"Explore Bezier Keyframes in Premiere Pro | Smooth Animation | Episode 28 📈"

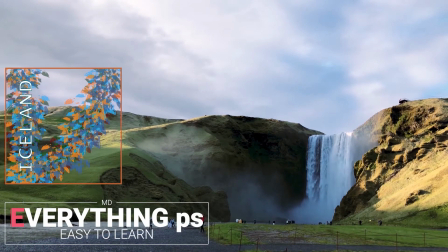Hello there. It's me MT. Here with you on everything PS.
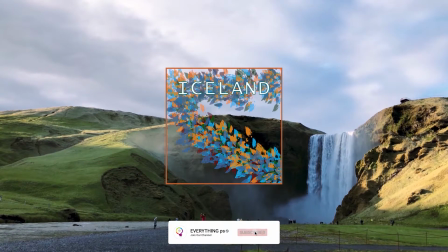Here we are in a new tutorial. In our Premiere Pro course.
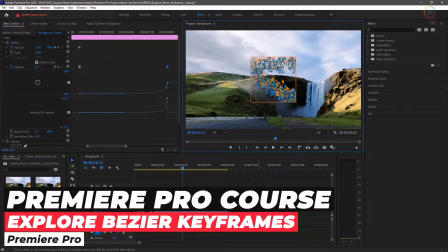Today we are gonna explore Bezier Keyframes in Adobe Premiere Pro.
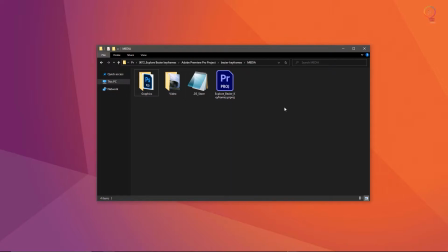And now if you want to follow along with me in this tutorial, I am working with the Premiere Pro project file.
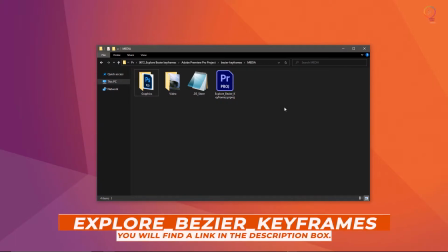Explore Bezier Keyframes.
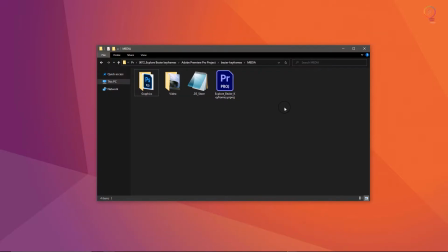You will find this project file with the media associated with this tutorial. You can download it from the link down below in the description box. After downloading the project file, just double-click on it to open it in Premiere Pro.
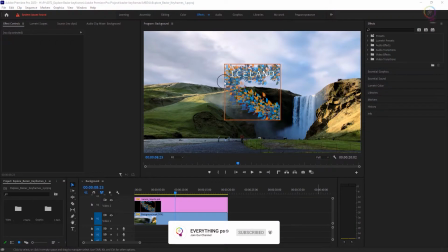Here I am in the Effects workspace,
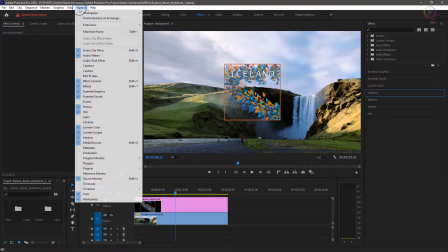and you can choose that workspace by going to the Window menu and choosing Workspaces,
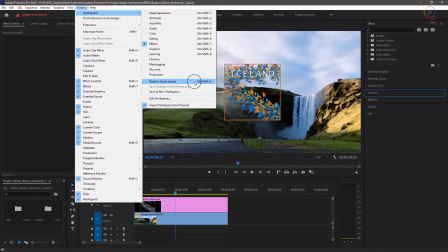and also you can reset the workspace by choosing Reset to Saved Layout.
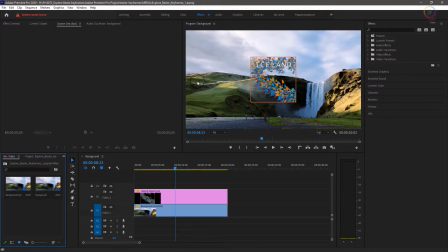You can access the same option in the Panel menu in the Workspaces panel. I have a sequence set up here that already has some animation applied. I have this graphic that slides on screen at 90 degrees
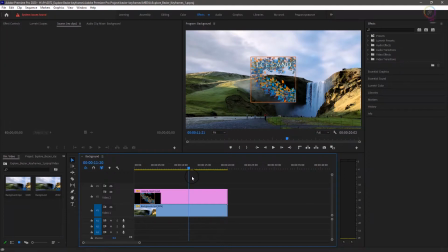and then rotates on one corner and lands flat in the middle of the screen. This is an interesting way for the graphics come on screen, but the movement doesn't look very natural. I will just click back a little so you can see, and I'll play the motion.
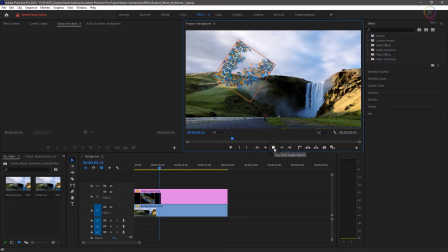It's just a steady linear rotation on one corner. Definitely better than a static image that fades up, but not particularly exciting.
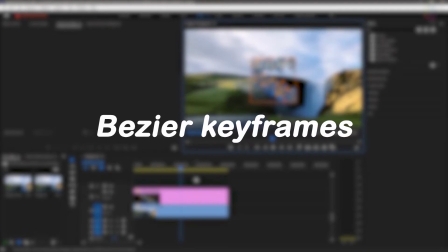So let's use Bezier Keyframes to give the movement some momentum.
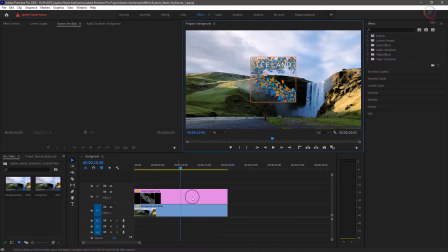So first of all I need to have the graphic selected so I can see its settings in the Effect Controls panel. Right now, I've got two keyframes for position. We have got a start position off screen.
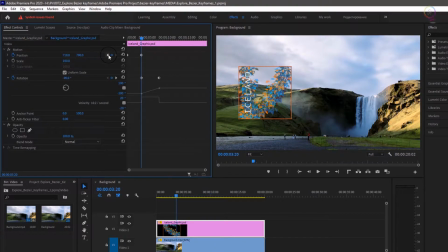And I will just click back to the previous keyframe to see it. And we've got one without final position. Just a few seconds in. At the same moment, we've got our starting keyframe for rotation, which is set to -90 degrees.
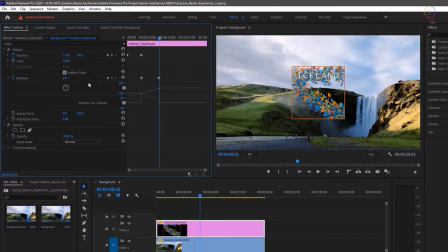And the second keyframe for rotation sets us back to 0 degrees. And that's what gives us this movement. I want the graphic to look like it's falling when it comes to a stop,
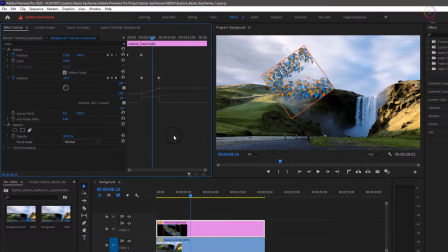as if somehow the momentum of it sliding across the screen cause it to fall straight. I'm going to just expand the height of the rotation settings here a little so we can see the keyframes more clearly.
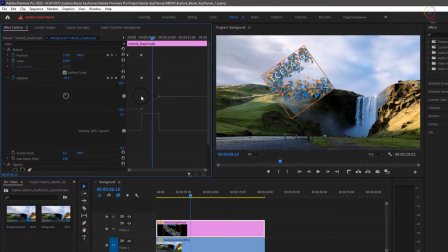And I can tell right away by looking at these icons that these are the default linear keyframes. A linear keyframe means that changes occur with consistent progress. And we want the rotation to accelerate and then come to a hard stop,
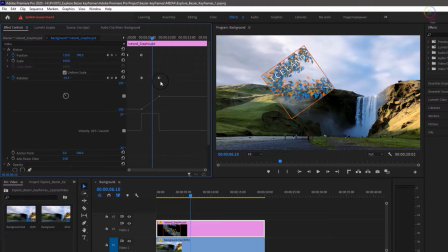as if the graphic is forming pulled by gravity. So, I'm going to right-click on the second rotation keyframe,
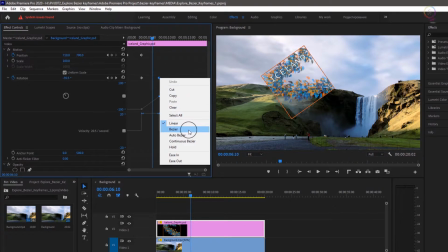and from the list of available options, I'm going to choose Bezier.
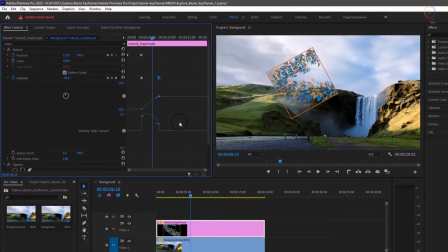This changes the icon, but also, importantly, gives me a Bezier handle.